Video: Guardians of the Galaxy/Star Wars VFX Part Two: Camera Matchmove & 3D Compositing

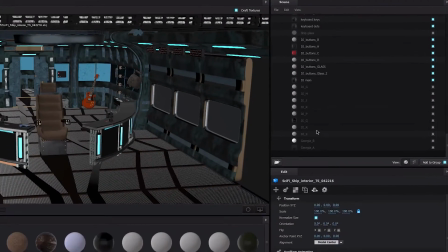8:16 But trust me, it paid off to have that level of control, I think.
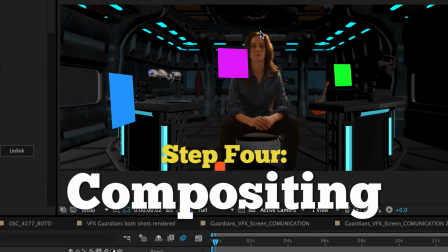8:22 Now comes the hard part,
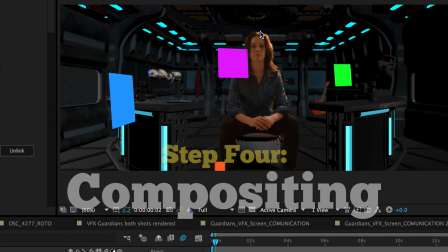8:24 where I need to make this 2D shot of our actress look like she's actually sitting in that chair on a 3D set.
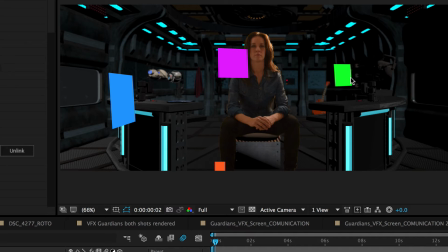8:31 So this is where those 3D solids we created with the camera tracker data come in handy, because she is a 2D element.
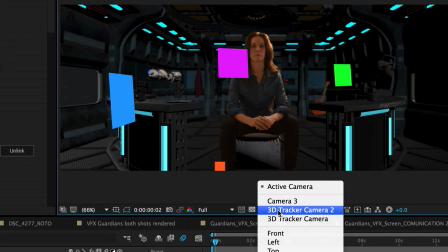8:40 If we were to change the cameras to different angles, we start losing her.
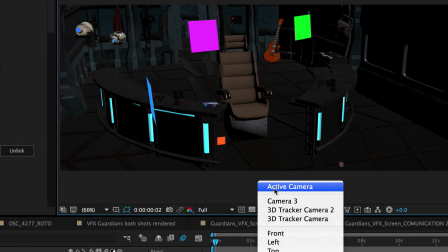8:46 But we retain the 3D solids. So I brought in the spaceship from Element 3D.
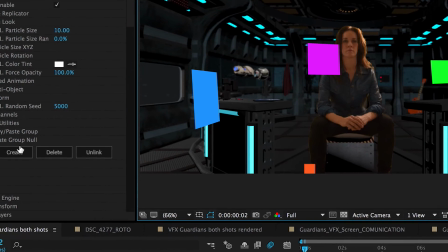8:52 And one of the first things I did was I created a group null,
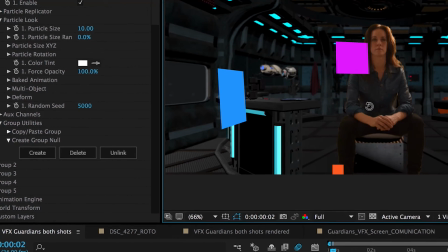8:56 which then I would drag that null around and scale it and drag it back and forth until things started to look at the right scale.
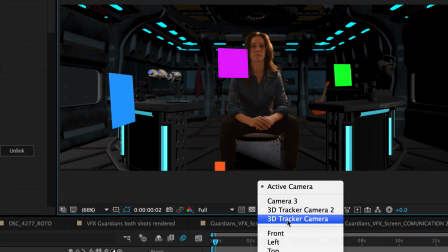9:06 You just kind of eyeball it. I mean, I don't really know a more scientific way.
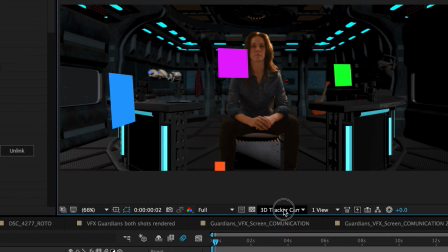9:13 What I ended up doing
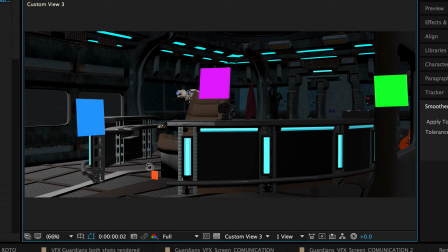9:15 was going to different angles, and I knew roughly that this orange solid from the 2D shot was to be a little bit in front of the chair. I knew I wanted this pink one to be roughly where the back of the chair was,
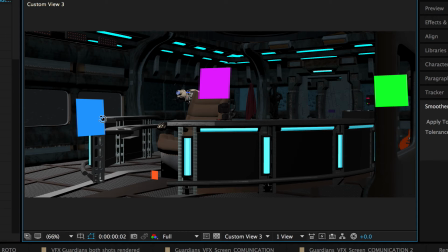9:28 and that the side of the counter would roughly correspond to the front of the desk on that side, and that this green panel here would roughly connect with an object further in the back.
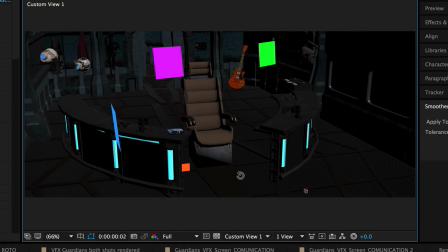9:43 So let's change to another view here. So again, it was a matter of just dragging and scaling and things just roughly lining up so that by the time we got to this,
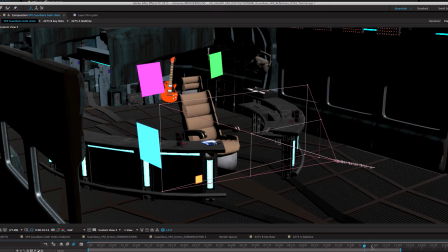9:59 and then you would play out the camera move all the way through, we would end up with a shot where she stayed in
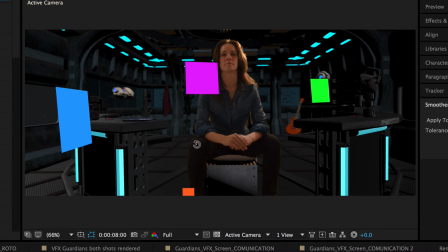10:08 that chair and looked like she was at the right scale with the rest of the set. Magic.
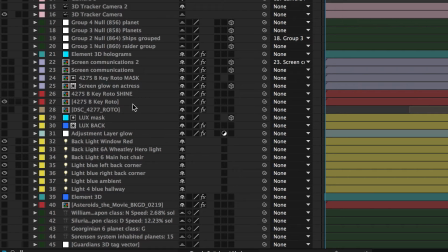10:18 I know. I'm going to focus more on this on the third section, but for now you can see here I have a number of lights
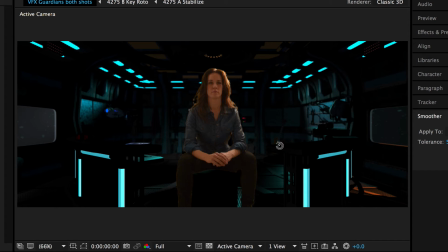10:28 that are affecting our element layer and create a much more atmospheric look. But then of course, by the time we get to all this careful lighting, she no longer fits in at all. So one of the things we also have to do with her is to color correct.
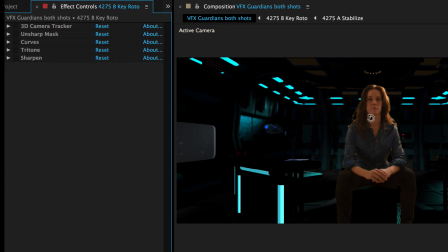10:47 And so one of the first things I actually wanted to do with the shot was just a little soft for me. So I did an unsharp mask, which was just set to 137. I then did a curves adjustment to create more contrast and to crush the blacks.
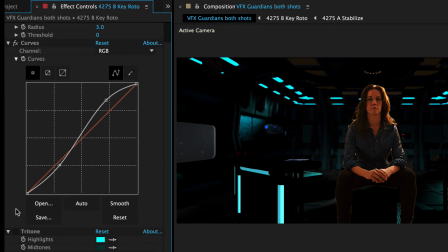11:04 And then I applied a tritone. Let's close this one up. The tritone was to shift the color scheme and the highlights to reflect more of the blue lighting. And that created this blue cast on her to really start meshing her in with her backdrop.
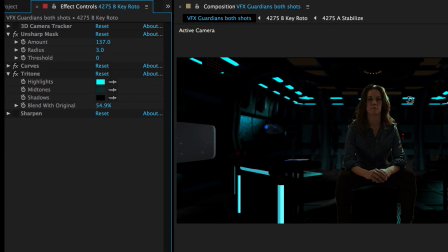11:23 It was kind of a careful balance because I didn't want her to totally vanish, but we still needed to put all the screen graphics in front of her so she couldn't totally stand out as well.
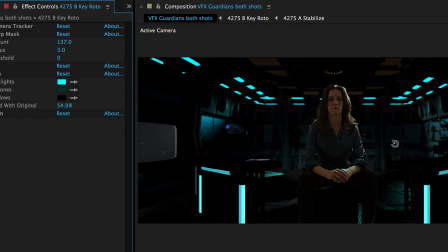11:35 And then I did some more sharpening on her as well. Now she looks more like she belongs on that 3D set.
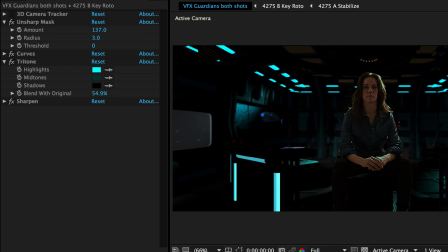11:42 One of the next things I added was an adjustment layer that had a glow set to it here. And here is the settings for that. Just to add a little extra touch to the lights around her.
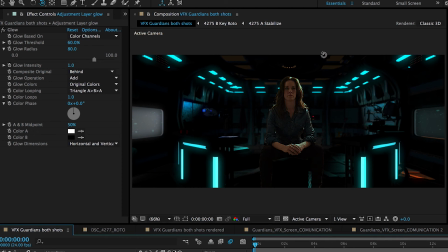11:59 And then one of the next things I wanted to do was to have a light that would also still help separate her from the background, because even with the color corrections, and even though I don't want her to stand out too much, she's still the center actress.
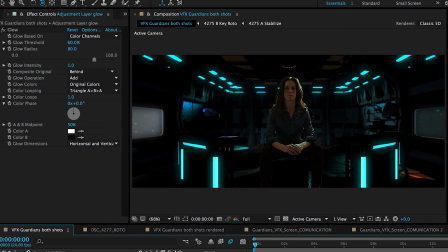12:13 So I started using Trapcode Lux on some of these lights. And as you can see, by having this strong shaft coming through, that helps separate her as well.
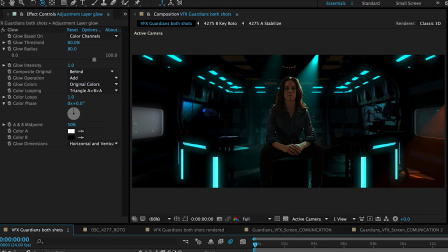12:25 But again, I will focus on that more on the third part.
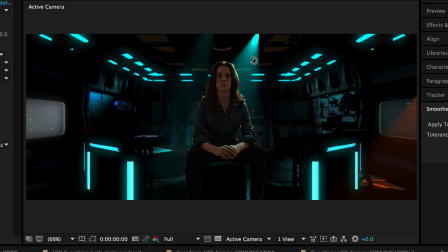12:29 Lux is a little complex to use as far as how it works with other layers. It can't both be behind and in front. And I chose instead for her front to actually use a little bit of Trapcode Shine.
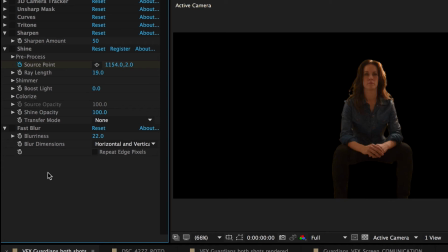12:50 So I repeated our actress and brought her in front, and then I put shine through her just to create a slight shimmer effect so that as she moved through the shot,
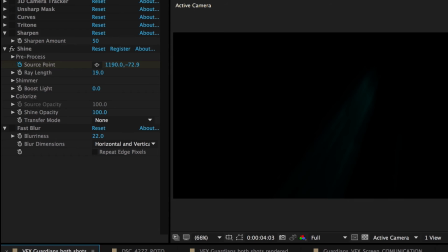13:06 it would look like that spotlight behind her was also hitting her on the front and that she was actually breaking up the spotlight a little bit to create a bit of a volumetric look. It's subtle, but it is noticeable.
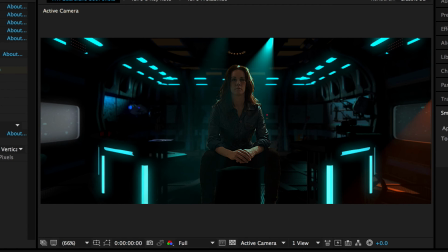13:19 So now it looks like she's breaking up this volumetric light. You've got Lux working on the back part of her. And as you can see, we also have other lights coming through. And then the shine on the front
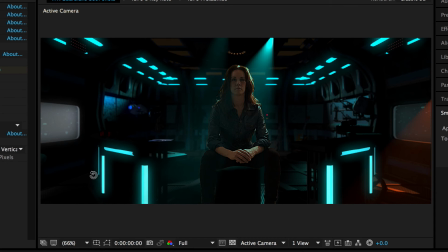13:36 is just making it that much more three-dimensional and really incorporating her into the shot. Now, this red shine that's coming through is meant to be part of the background that's coming through,
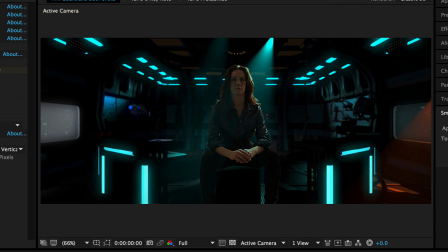13:48 and we might as well jump to that right now. So way in the backdrop is this.
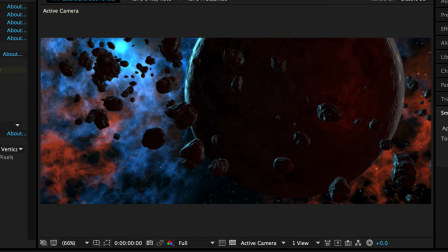13:57 This was a Element 3D project I worked on a while back, inspired by Andrew Kramer's work on Star Trek Into Darkness, and I never really did much with this. In my YouTube channel from a while back, there's like a second and a half of a render of putting this into motion, but not much else.
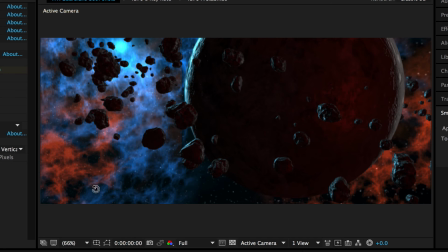14:17 So it was kind of happy to bring this in, even though you're just seeing little bits of it through the window.
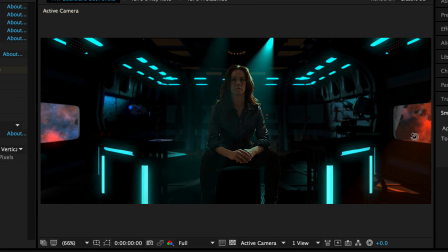14:24 But it's also kind of nice because it adds a little bit of interest off to the side, and now that red beam coming through makes sense. Okay, let's see what else we added on here. Ah, of course. Now we get to our star players.
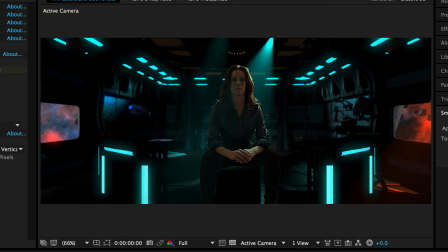14:41 We have the screen graphics from part one being brought in to this setup. So let's start with these two graphics with our alien. Now, I did those in two layers, so it just had a little more dimensionality.
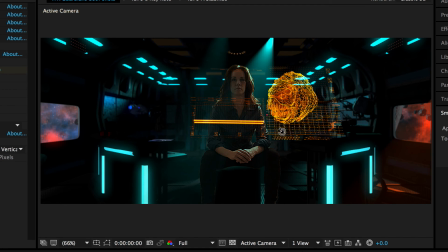15:00 And then those were made into 3D layers and then scaled and brought in to be right in front of our actress. And then another moment of element 3D was brought in, and those were our holograms that we showed in the first part of the spaceship and the enemy spaceships. And what else?
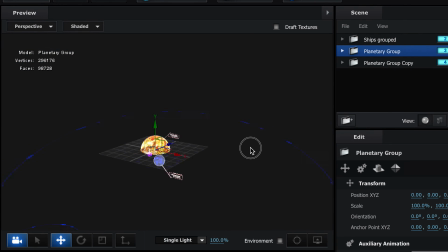15:24 And we've got our planets and our orbits and showing where the distress signal was coming from.
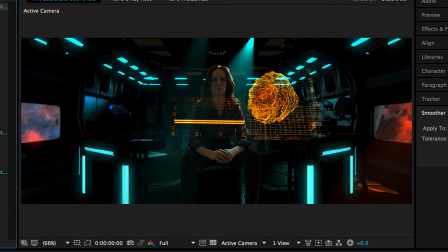15:33 And now we will turn on that layer. Here we go.
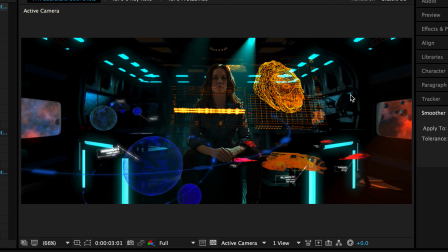15:36 Okay, so here we are with the holograms and the screens all composited in, all in 3D space. So the ship is an element 3D, and the holograms are an additional set of element 3D.
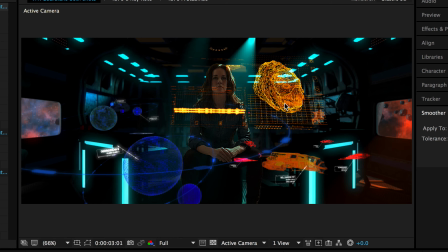15:53 These are 2D elements that are brought into place, but they are made into 3D layers. And then the background, because it never moves, is just a flat 2D layer. And then we've got the spotlight, which is kind of a fake 3D effect using Lux and Shine.
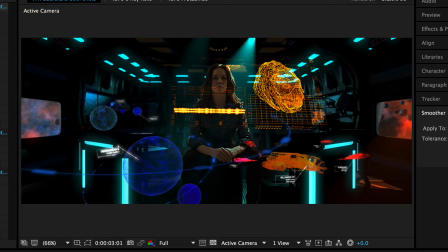16:13 And boy, what else? I guess the only other thing to mention is the Wheatley robot from Portal. And he is in the ship 3D, element 3D. So let's tap on that.